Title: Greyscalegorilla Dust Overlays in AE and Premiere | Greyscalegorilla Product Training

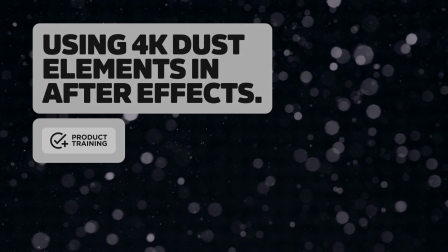All right,
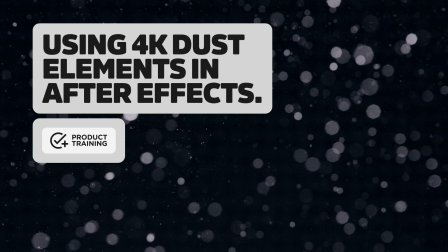and now I'm going to show you how you would go about adding some dust to some live action footage if you wanted to kind of give it a little bit more atmosphere as well.
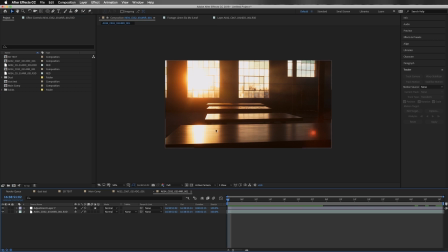So here's just a shot of some tables from an old project, and you have some really bright light shining in through these windows.
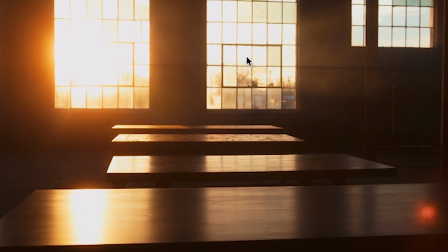And particularly here, you can see there's actually some kind of volumetric beams created with some, you know, haze in the room.
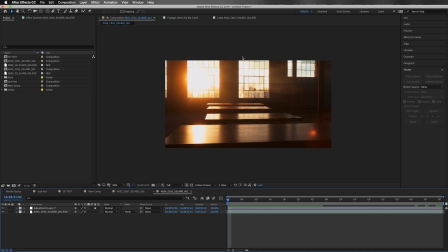And so say you wanted to kind of beef that up with some more kind of floating dust in the room to give it a little bit more atmosphere. So what we've started with right here is just the shot with a little adjustment layer for some color correction.
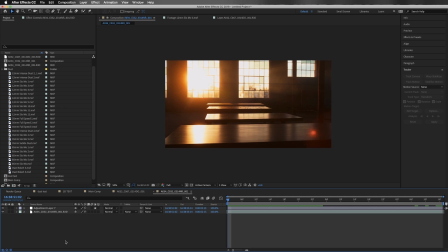And I tend to like to put all of the color correction sort of on the top of everything so that as you add elements, they kind of receive some of that color correction as well. Kind of helps keep everything sort of merged in the same world. So to start out, I'm going to click on our footage layer here, and then we're going to select track camera.
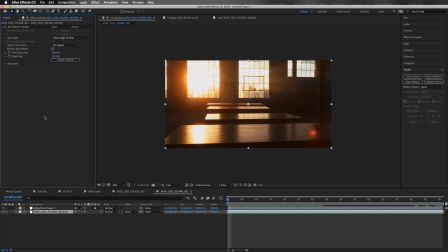And that's going to run a camera tracking process that can take a little while, but we're just going to wait it out and kind of see what we get.
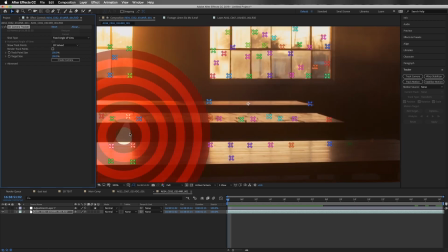Okay, so our track is done and we have a lot of little tracking points.
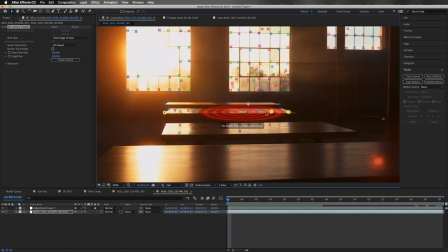What we can do is kind of select some of those and make sure that we get the correct perspective. So what I want to do is kind of start with just this table. And as you select points, you'll see your target kind of shifting around, and you just want to kind of wait until you get the perfect kind of perspective.
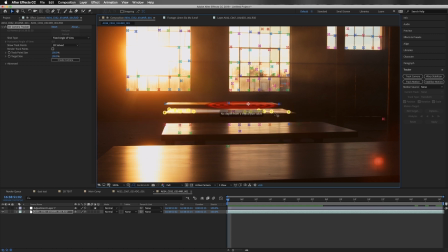And so as you can see, when you drag around, if you click that target and drag it around, you can kind of see what you're dealing with.
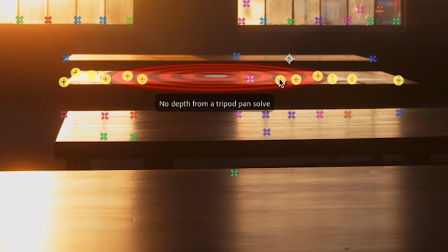And this, to me, looks pretty good. So now what you can do is go ahead and right click, and we're going to select create solid and camera.
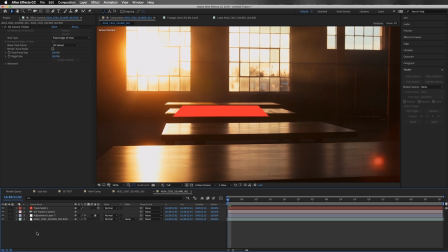And so now we have a solid in the scene, and I'm going to go ahead and hit the zero key to RAM preview and make sure that this solid is stuck well to the scene. And it's not bad. It could be a little bit better, but it's not bad, and it's going to work for our purposes because there's not a whole lot of movement to the scene.
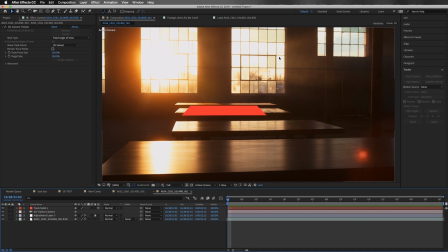So to start out, I'm going to add some dust up here and here. So here we have all these different focal lengths. It would be a great choice for kind of a wider scene to go ahead and use one of the 12 millimeter options.
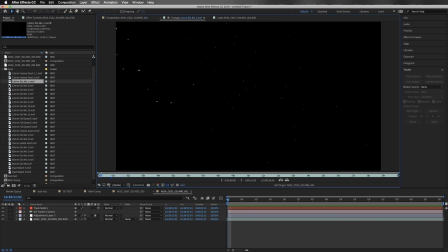So I'm just going to look here, see what we got, kind of click around. Yeah, I think this one's going to work just fine.
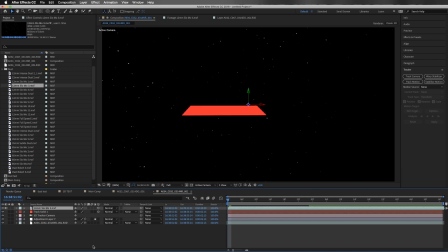So I'm going to drag it into the scene, and I'm going to make it 3D. And then I'm going to go ahead and click on this solid object.
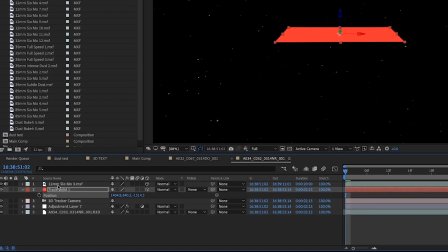I'm going to hit the P key, and I'm going to select position. I'm going to Command C, copy that, and then I'm going to go to the position of our new 3D layer. And I'm going to go ahead and Command V to paste that position. And so now we have this 3D object.
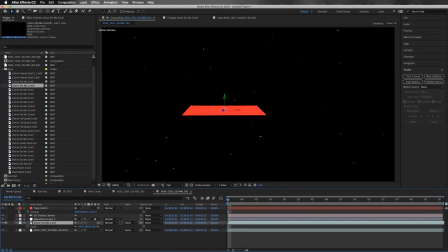We're going to drop it down into our scene below our color correction layer. And I'm going to go ahead and set that to screen.
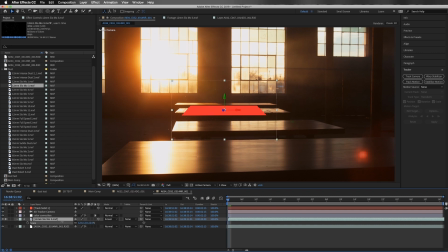And I'm going to scale it way, way, way down. I'm going to drag it up into our beam of light. Kind of find a little area that looks nice. And I think that'll work for me.
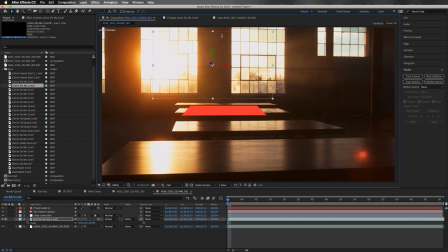And so we don't want these particles to kind of like awkwardly disappear as they go outside of this bounding box. So I'm going to go ahead and go to our rectangle tool. We're going to double click it. And now we've created a mask around the edges of the object.
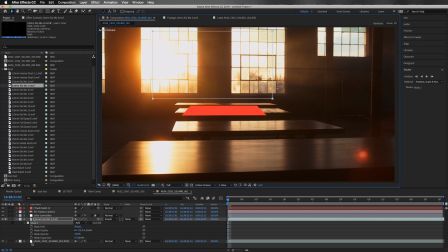And I'm going to double tap the M key. And now we have our mask options. And I'm going to just bring in the mask expansion a little bit, somewhere right around there. And then I'm going to feather about the same amount on the other side. And so now we just kind of have a nice little fall off to the edge where it's not going to, you know, awkwardly disappear.
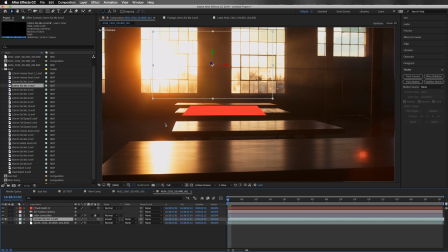And since everything is so small, I'm just going to go ahead and Command D to duplicate. And I'm just going to drag this one over here. And just so this one looks different than this one and it's not obviously the same object, I'm just going to flip it like that.
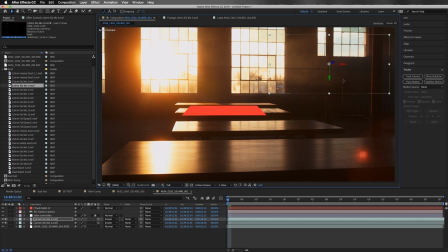No one's going to notice. And just kind of move it in, make sure it's kind of pointed. It's well inside of this beam of light. And that should look pretty cool.